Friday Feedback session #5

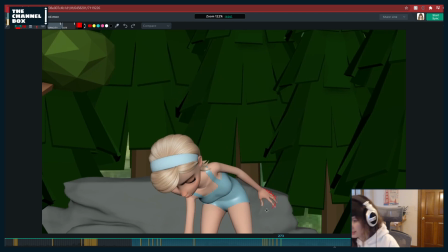4879s
And then you have this flare of like the tension when she goes, which I like. Maybe it comes out a little bit more just to give more flair to it.
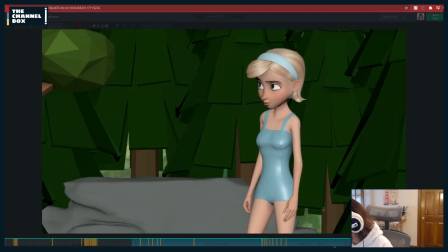4894s
Yeah, I think something like that.
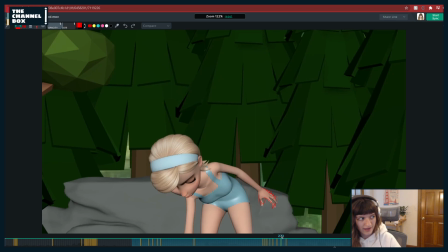4897s
I might have made the fingers too swimmy in some places, like too overlappy, but that general principle.
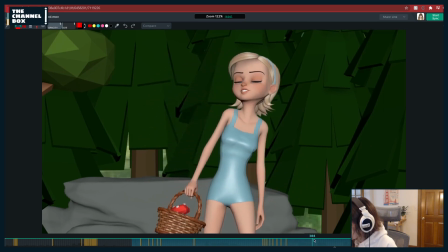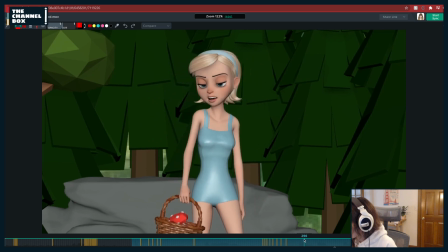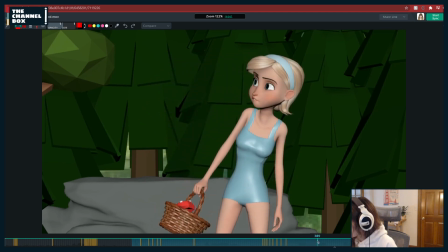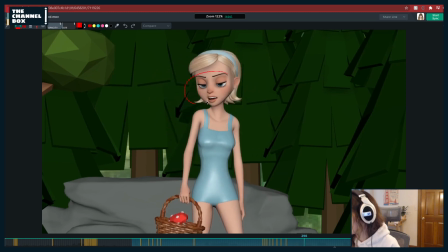4924s
I'm looking like here at the eyes. I like the posing you're going for. It's just right now the eyes, it feels like the eye controller's like following the head perfectly, and the eyes are kind of like locked within her own body and her own head.
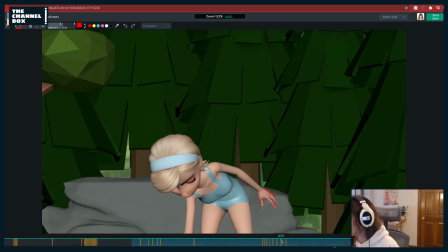4935s
I
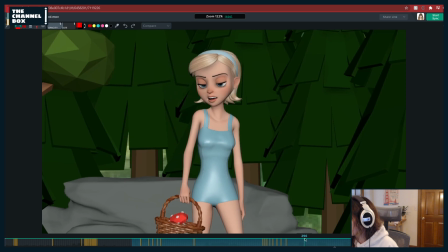wonder if there's something else. And right now she's just kind of like staring off into the void. I wonder if this would be kind of like a quick fix you could try. I wonder if she was looking here, like to the side maybe?
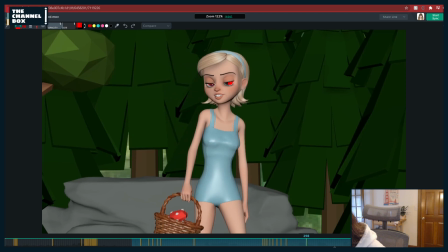wonder if that could be interesting to try. Just, well, that's a new color picker, okay.
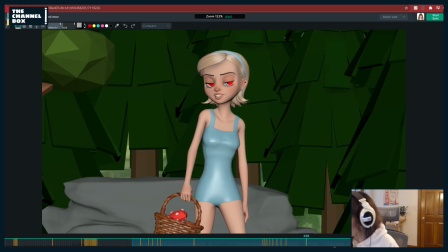4969s
I don't know, that could possibly be an option, I'm not sure, but,
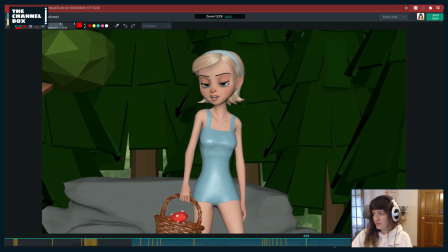4984s
yeah, I'm not sure. Like, maybe just doing something different with her eyes there. Like, maybe she looks to the side, or maybe it's more down, or just something before she looks over. Because right now she just feels, like, locked in her head. Or maybe that she's just looking more down. Maybe that could help it. And having the eyes stay looking down a little bit more as her head comes up. And then they flick up to her.
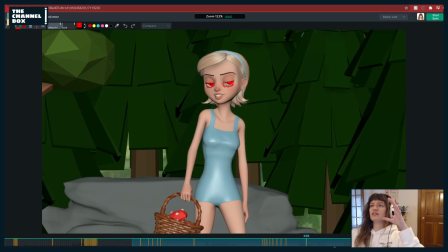5003s
Just something, because right now just her eyes feel like dazed out as she's kind of coming up, so.
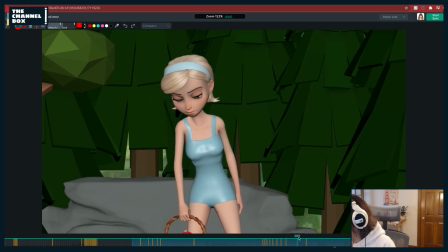5010s Imagine.
Also, one thing here I might change. It's a little bit bigger of a fix.
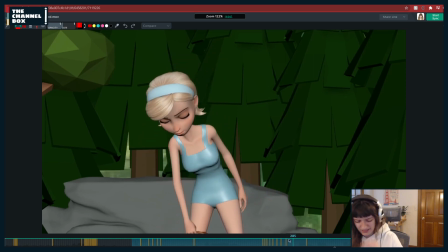5018s
It's not really as polishy of a note, but excuse me, it bothers me enough that I'll point it out. Try to break up this head, basically, like, have the rotate X of the head just drag a little bit before she comes up, because right now she's just kind of like teeter-tottering, like, up,
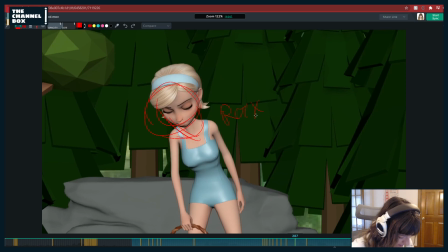5037s
and it would just be nice instead, like, when she comes up to have a little bit of that, like, have the rotate X of the head come up just a bit and have it drag that head.
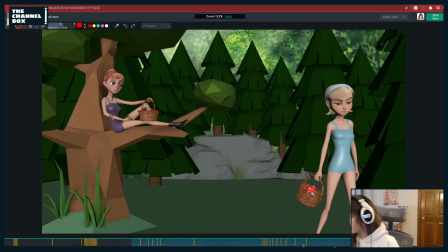5048s Funny. I'm over there.
Yeah, the lip sync feels really good.
Imagine it was funny.
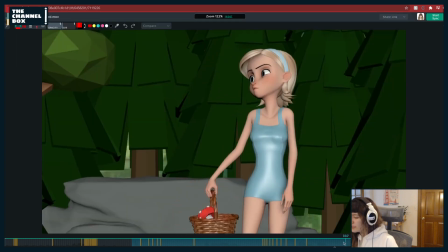5055s I'm over there.
And then the only other note really I have is, like, at the end here, her face.
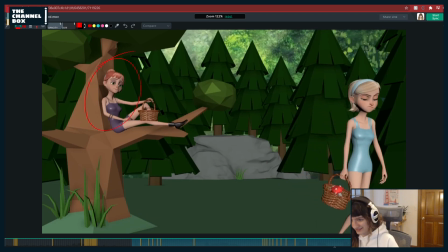5064s
I like the, like kind of, she's trying to hold in laughter face.
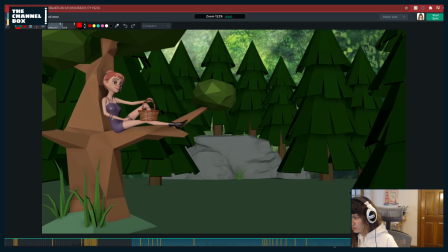5069s
But right from here to here, it feels like there's two keys on her face, and she's just, like, interpolating between them. Like, it just splines from this key to this key.
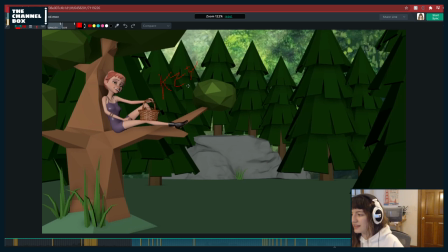5085s
And it just feels like there's no real, like, offsetting or anything happening. And then I'm also noticing, like, a really big, like, shape change in the eyes. And honestly, I think this is more of appealing of an eye shape, so I would stay with that eye shape
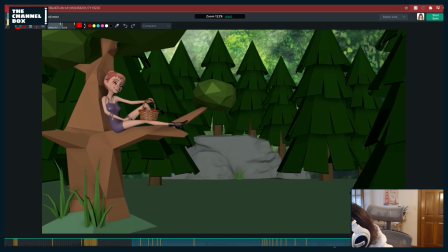5100s
through this too, like, kind of how you have them a little bit more, like, round and, like, more focused inwards. Like, it's my tablet is not wanting to draw that small, but basically, like, just keeping the same eye shape that you had on 392,
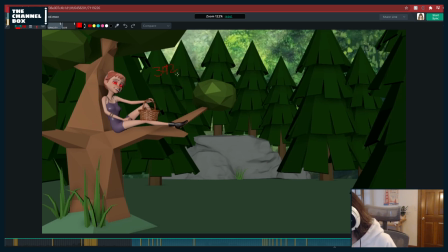5122s
like 392. I can't write.
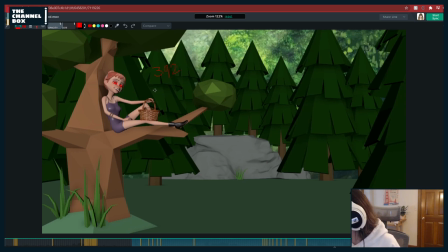5129s
92 eye shape. And just basically stay within that, and then, like, have, like, the changes of the brows and the mouth around it. And you could do a little bit of changes, but right now just, like, the shape change feels too extreme from one to the other.
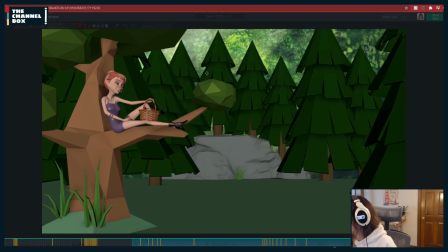5143s
So I would just watch that. But yeah, I think that'd be my main notes on this one.
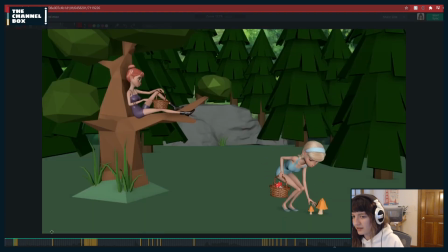5150s
And then you said you had other shots too, so I can go through and look and give you some polishing notes on those.
Those kind are poison.
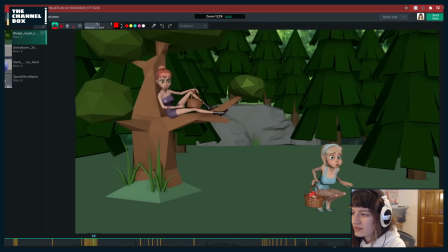5157s
I know this was, like, the biggest one that you were working on, so I wanted to give you the most time and notes on that.
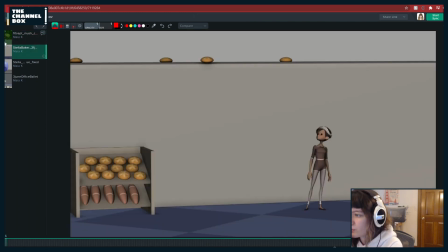5163s
So let me go ahead and look through these. You said these are from order of importance, so I'll look at this one first.
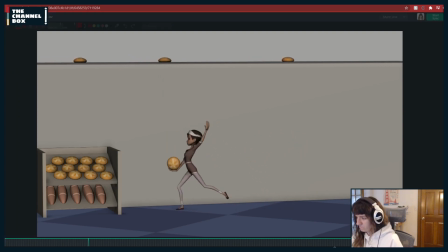5169s
Oh, I remember the shot. The rhythmic gymnastics.
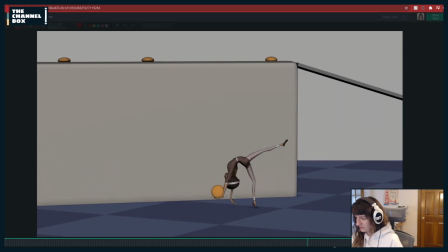5180s
Nice.
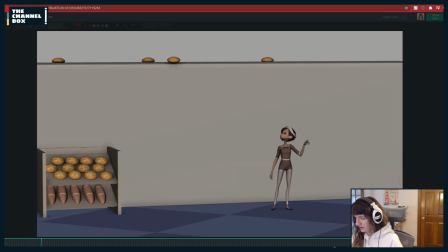5184s
Yeah, this is feeling really good. I don't think I'll have too many notes.
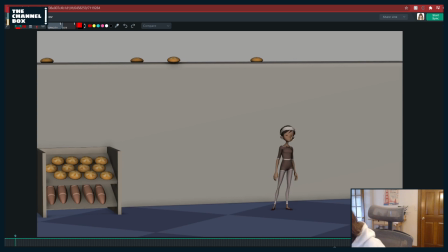5204s
I watch out for the head here, and just on this turn, it feels a bit linear if you track the nose. I'd have, you know, she's looking up, I'd have, like, have the rotate X lead,
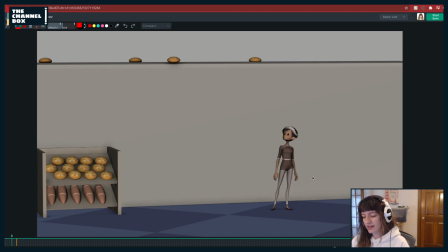5219s
or have, you know, you could do all kinds of different things, but basically what you can do too, like, instead of having to go in and key it, an easy way to do, I think Daniel showed it last night in his stream, but basically offset your curves of, you know, she's here, rotate X happens first,
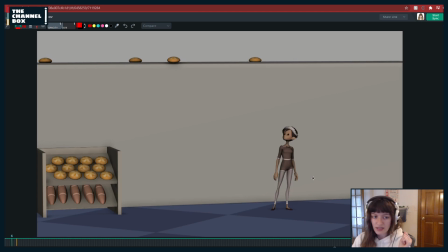5234s
then rotate Y, or rotate Z, and then rotate Y, right? So you can go through and literally just grab that chunk and, like, offset those keys so that way they all fit. But honestly, another way to do it is just add it in between, or basically just, like,
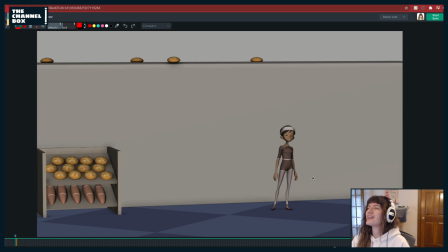5250s
delaying that rotate X, or starting that rotate X first, so that way you're having just a little bit more of an arc to the head. And the same thing of it coming back Yeah, oh, well, the coming back actually feels pretty good because she kind of dips down a little bit.
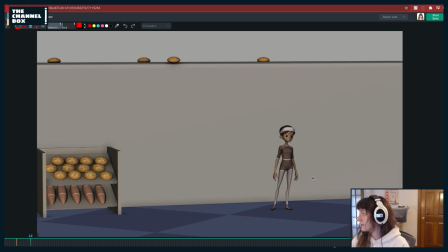5265s
Might even do it more of like, whoop, like she dips down first and then up with it, right? You know, so here would be like this rotate X, like dips down.
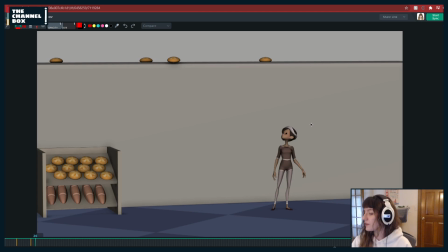5287s
Correct, yeah. RX first and then RY, you know. RX first, RZ, and then Y probably is how I would do it.
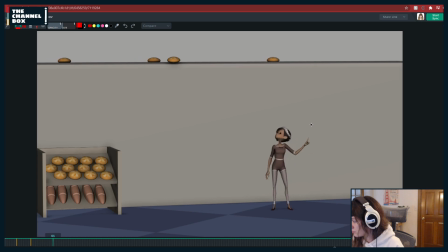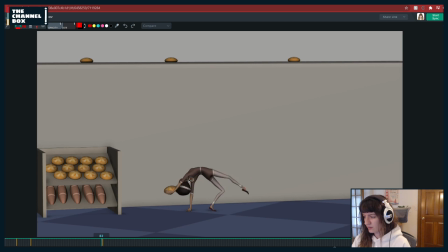5319s
Joke with the shoulder here, I'm just seeing some popping of it like going up and down. Just check that and see if that can be cleaned up a bit. You really want that shoulder to be like really far out because she's putting so much weight on it. Same with this one, like you want them to be kind of like as far up as you can get them.
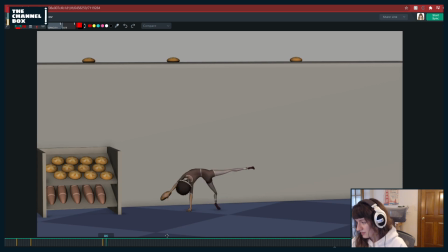5337s
I'd even translate them in Y a bit. Or like here too, like you want the shoulder almost here. Even here, that shoulder's going to be up.